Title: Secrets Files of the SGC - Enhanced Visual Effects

Over the course of Stargate, software has been developed by these great visual effects people to
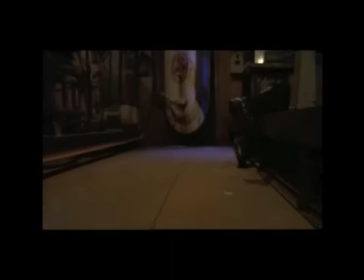accommodate tracking points now on the set so that we don't have to use motion control.
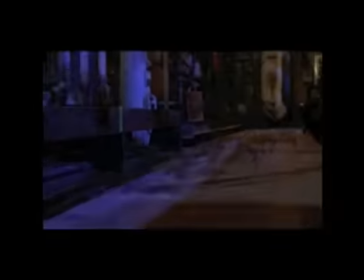They create the motion control with our live-action shot that we do. So that's been a huge breakthrough and has really sort of taken the handcuffs off us and enabled us to do great shots.
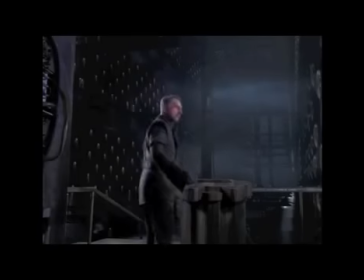That and also having matte artists who are very detailed in their work and create the depth,
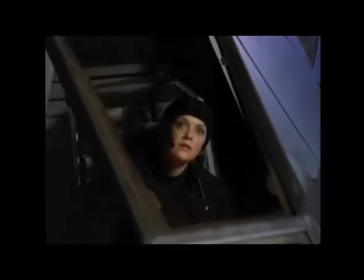the three-dimensional depth that we need to present a world out there in space that's believable.
It's beautiful.
I was looking at some visual effects for a show we did called Nemesis, where Thor's ship crashes into the ocean, and the subsequent shot had parts of that ship floating in the water, and the whole shot was CG. Our visual effects supervisor at the time, James Tishner, said to me,
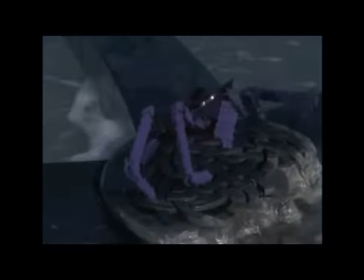you know, if you ever want to do a water show, and I said, really, funny you should say that, and I pulled out this outline, and I showed it to him, and he said, oh, yeah, we could do that.
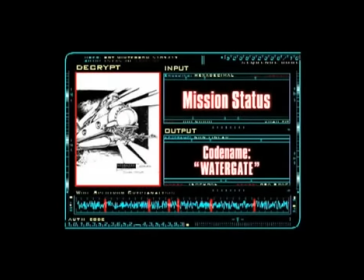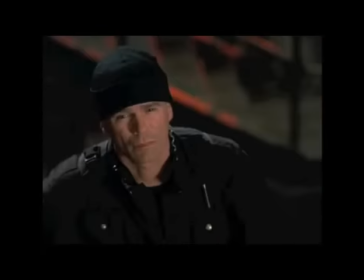The seventh address we successfully dialed led to a stargate entirely submerged underwater.
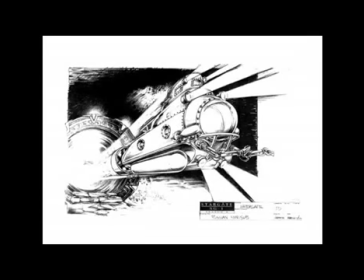That doesn't seem possible.
This was a very interesting shot where we used the camera to mimic the motion of the sub as it passed by.
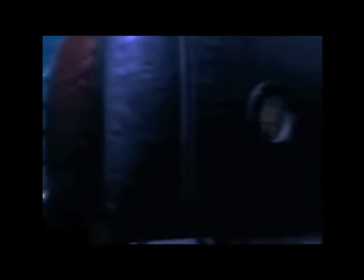So what we actually did is we pushed the camera past our cast on set and then created a CG shell, the shell of the sub, to go around them. and you'll see in this next example sort of the various stages of how that was done. Using the camera in this way is kind of an innovative way of creating motion out
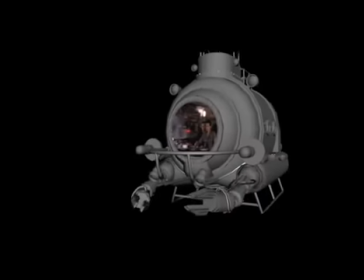of a set that is basically static so that we don't have to push a big set around.
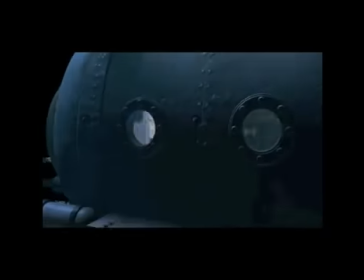One of the things we also had to do in this shot was add a lot of motion blur in as the ship passes by to try and simulate some of the diffusion through the dome which was actually a CG dome and then obviously the virtual world all around it
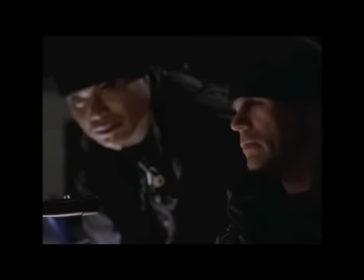so let's have that look around you
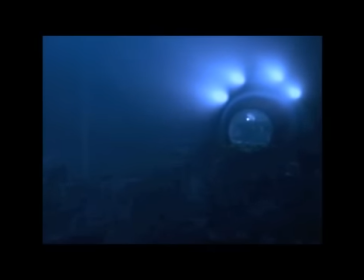can see here also in the background there's a lot of virtual world there and an amazing build basically a 180 degree view
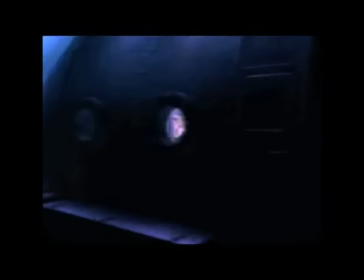and just peeping through the holes because that set was actually open in the plate we got to see the view of the actors and could position the ports i guess they are in the side of the ship perfectly.
Wow.
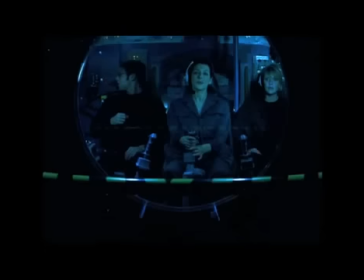It is quite beautiful.
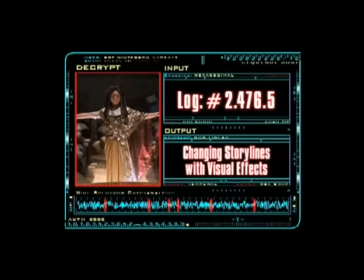When we were doing the episode Serpent's Lair, I had killed the character of Chlorelle. Now, because of the time lag and the way how long it takes to produce a television show, part one of that episode, Serpent's Grasp, had just aired. We could see from the fan reaction about the character how much they loved seeing him back, how much they look forward to future stories about him.
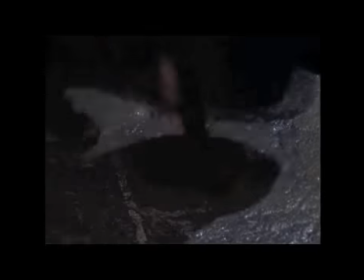And Jonathan had directed the episode, I had written the episode, and we just killed the guy.
Scar, don't!
So Jonathan came up with this great idea, and that was, you know, I have a shot of Apophis being ringed away.
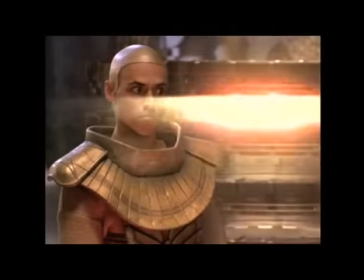And we have a shot of Chlorell, so instead of dying, we just cut the scene.
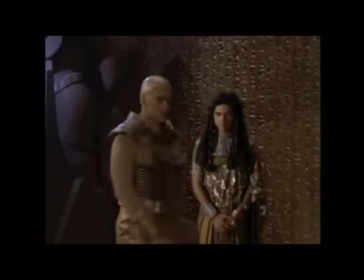And when Apophis escapes, we cut and paste Chlorell and stuck him beside Apophis, and he escaped too.
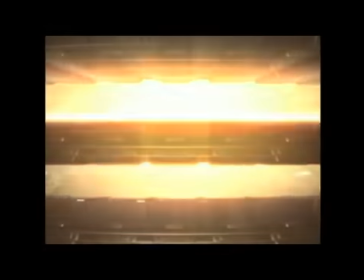That wasn't the way it was written. That wasn't even the way it was shot, but that's the way it was edited. That was also a visual effect, of course. But that's the case of the post-production process changing the story.
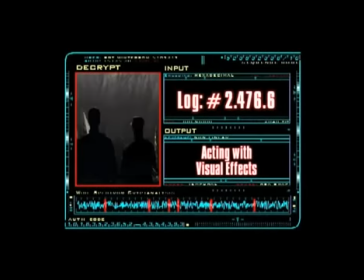I think the hardest scenes to shoot, at least for the actors in particular, are scenes that involve blue screens or green screens.